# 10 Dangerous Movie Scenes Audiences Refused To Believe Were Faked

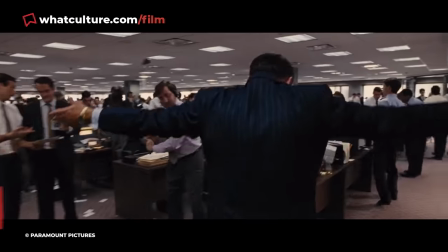(0:00)
Most movies contain far more effects-based trickery than audiences will ever be aware of,
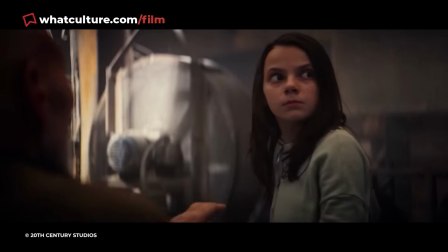(0:05)
and filmmakers can use subtle, even invisible effects to ensure the audience never doubts that it was pulled off the hard way.
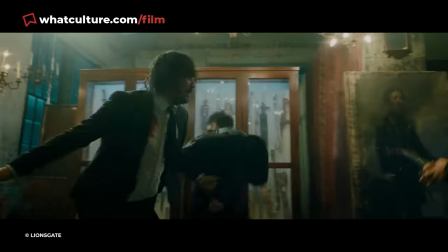(0:12)
When a scene seems so authentic that we actively rally against the suggestion that it could have been faked, the filmmakers have most certainly done their jobs well.
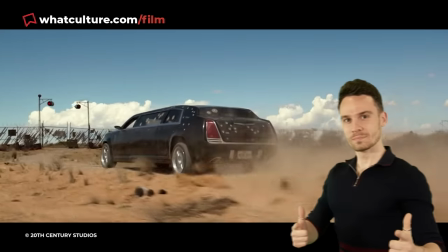(0:20)
So let's dive in, I'm Adam, this is WhatCulture,
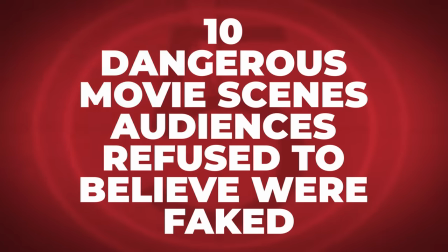(0:23)
and here are 10 Dangerous Movie Scenes Audiences Refused to Believe Were Faked 10.
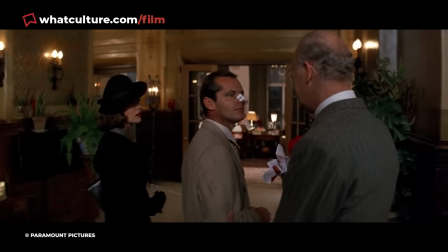(0:29)
Jake Gitts' Nose Cut Roman Polanski's neo-noir classic Chinatown features an unforgettable scene in which
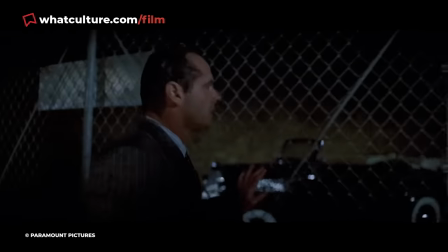(0:37)
private investigator protagonist Jake Gitts has his nose cut by a knife-wielding gangster.
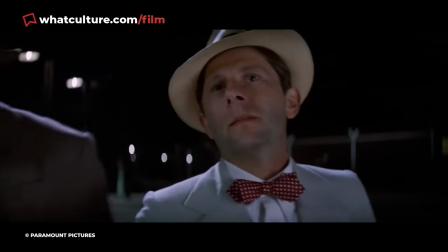(0:43)
Ever since the film's 1974 release, audiences have been wowed by the perceived realism of the effect,
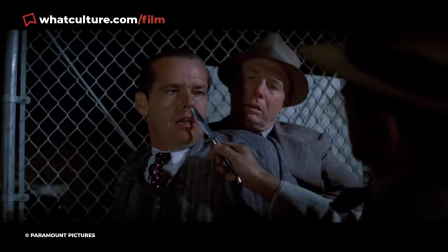(0:50)
given that Polanski can be seen reaching the knife inside Jack Nicholson's nostril and flicking it away, in a relatively close-up shot with little room to hide the trick,
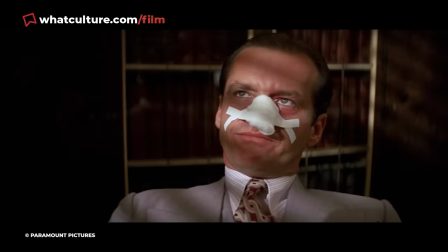(0:59)
no less. As such, many chose to believe that Polanski and Nicholson, ever willing to suffer for their art,
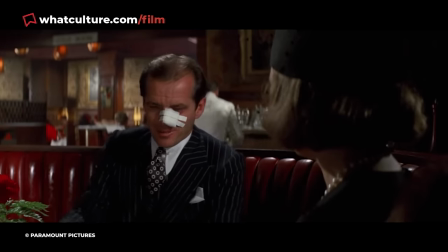(1:05)
chose to do the deed the hard way, with Polanski wounding Nicholson for real.
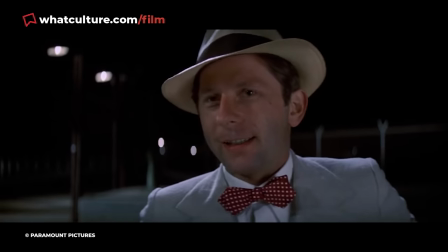(1:10)
But of course, that wasn't the case.
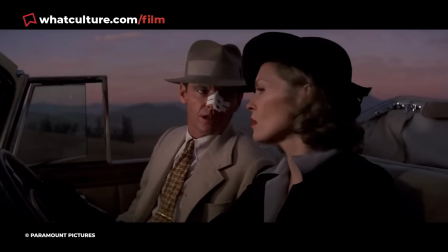(1:12)
Instead, Polanski was holding a spring-loaded prop knife with a tube of blood attached to the other side of the blade, not visible on camera.
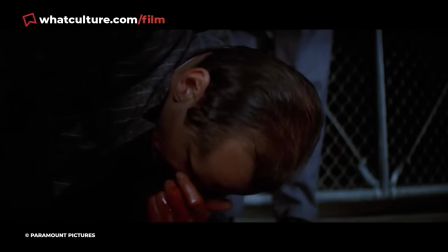(1:20)
It's an incredible effect that still looks terrific almost 50 years later,
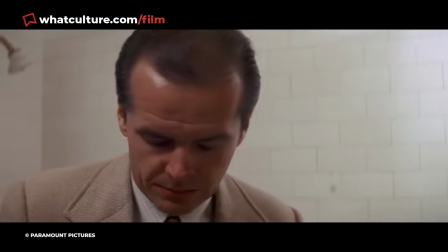(1:25)
enough that folks can't really be blamed for believing Polanski might have legit nicked Nicholson.
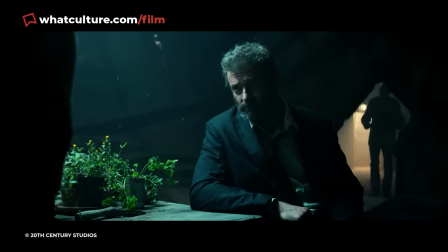(1:30)
9. Logan's Car Chase, Logan Early on in Logan, the title character attempts to flee from the villainous Pierce and his army of Reavers,
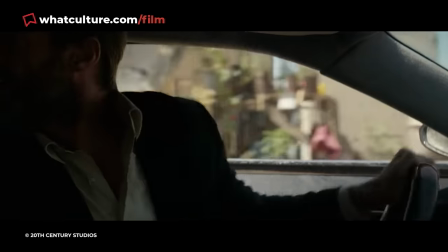(1:39)
resulting in a car chase as Logan tries to get himself, Charles Xavier, and X-23 to safety.
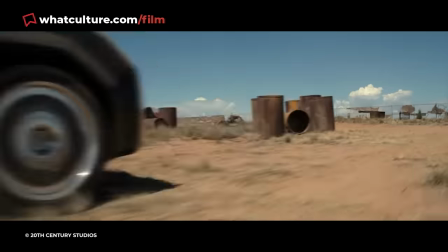(1:45)
Director James Mangold Mangold shoots the action with frequent glimpses of Hugh Jackman in the driver's seat while the Reavers pursue alongside him,
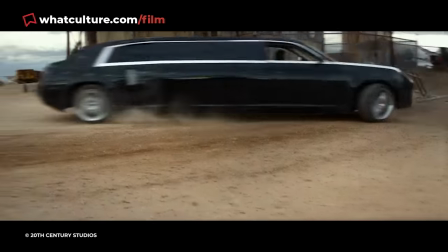(1:52)
seemingly making a pointed effort to tell the audience that yes, Jackman's doing at least some of the stunt driving himself.
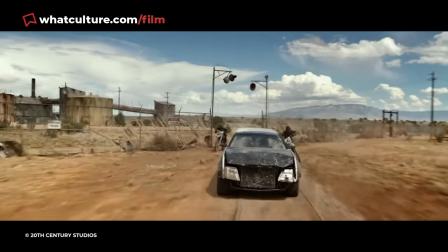(1:59)
Yet the scene's danger was mitigated in a totally unexpected way.
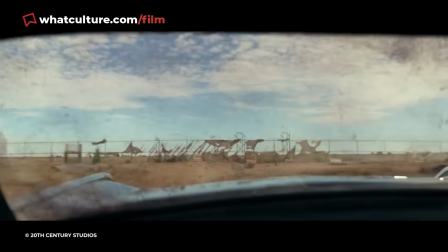(2:03)
Rather than simply film Jackman in the car against a green screen, Mangold shot the scene for real with a stunt driver,
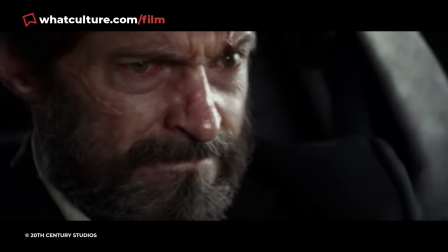(2:10)
and then had a high quality digital capture of Jackman's face placed over the top. given that just about nobody noticed this while watching the movie,
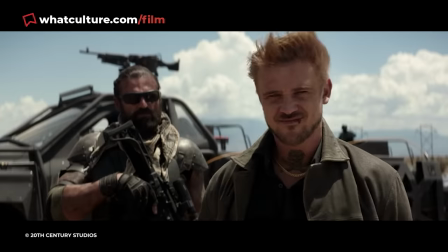(2:18)
it's fair to call the end result pretty much flawless. 8.
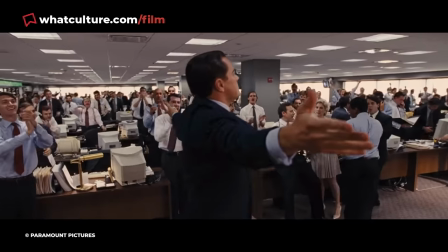(2:22)
A Lion Enters The Office, The Wolf Of Wall Street In literally the opening minute of Martin Scorsese's The Wolf Of Wall Street,
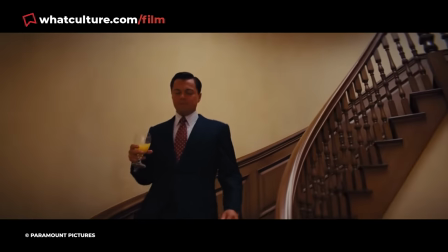(2:30)
we glimpse the hallways of infamous stockbroker Jordan Belford's firm Stratton Oakmont just as a lion is shown calmly parading amid the office workers.
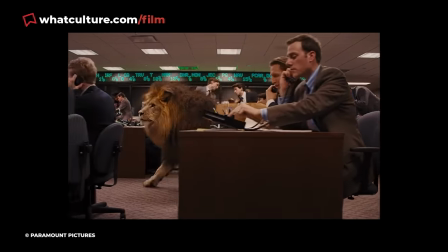(2:39)
Though on the face of it one would be led to assume that the scene was faked.
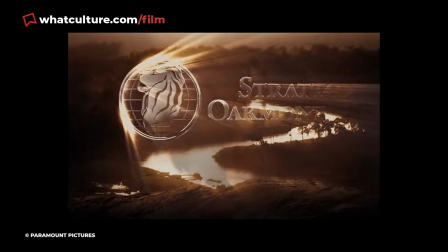(2:43)
This being a Martin Scorsese movie and all, many nevertheless assume that the master filmmaker found a more devious way to pull it off.
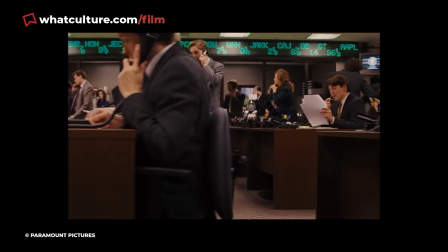(2:50)
Some believe that the scene was simply shot with the office workers acting silently all while
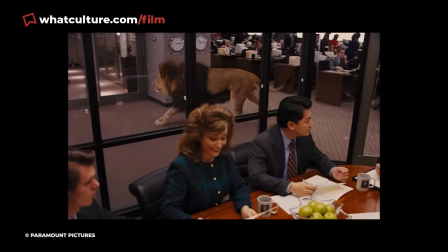(2:55)
the lion was led through the office by a trainer who was later painted out of the shots.
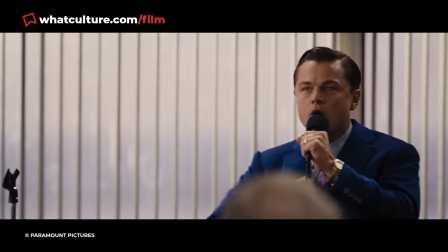(2:59)
But that's ultimately only half true. Indeed, a trainer did lead the lion through the office area and was later digitally removed,
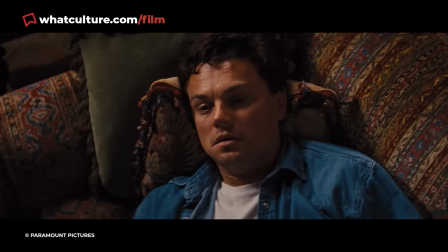(3:07)
but the dozens of office workers in the sequence weren't ever in the same room with the lion, presumably for safety reasons.
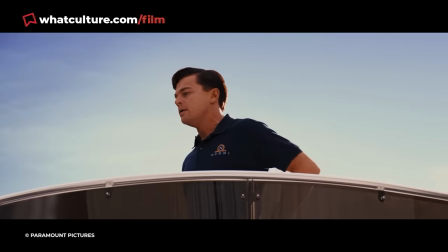(3:14)
Rather they filmed their parts later and were quite seamlessly placed in. In the hands of other filmmakers it'd be much easier to accept that this was a feat of VFX trickery,
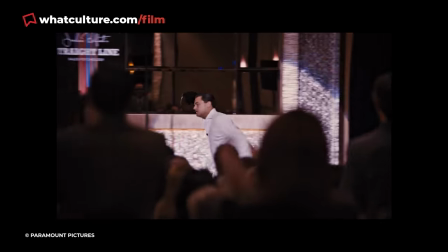(3:23)
but Scorsese being who he is, is one of the few who could have potentially pulled it off for real.
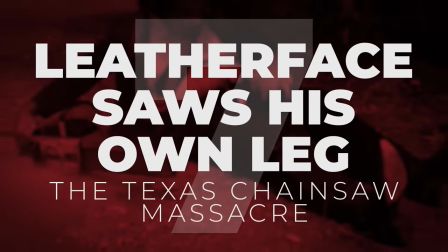(3:29)
7. Leatherface Saws His Own Leg The Texas Chainsaw Massacre The Texas Chainsaw Massacre concludes with Sally Hardesty gingerly
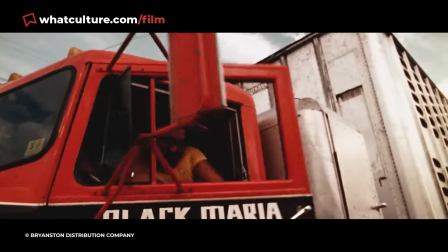(3:37)
escaping from the chainsaw wielding Leatherface with the help of a passing trucker who throws a wrench at him knocking him to the ground.
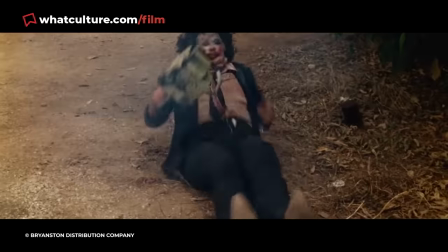(3:45)
As Leatherface falls to the floor he drops the chainsaw onto his leg which
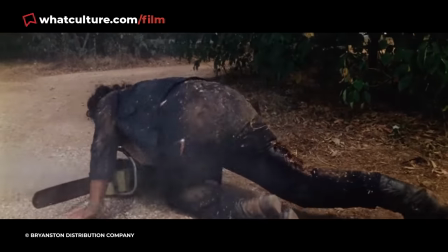(3:49)
it immediately starts slicing into much to his anguish.
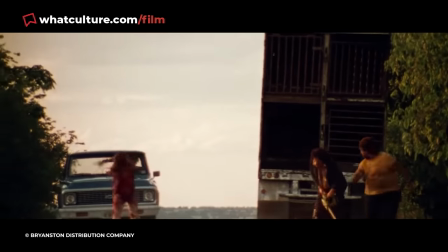(3:54)
It's an extremely realistic looking moment especially with the flesh visible beneath Leatherface's trousers which
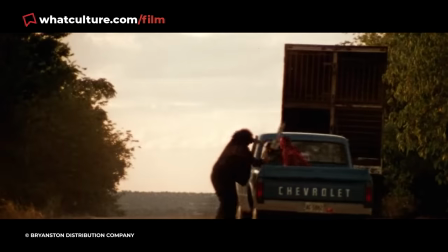(4:00)
combined with the films infamous production led many to believe that Gunner Hansen actually fell over and cut his own leg for real.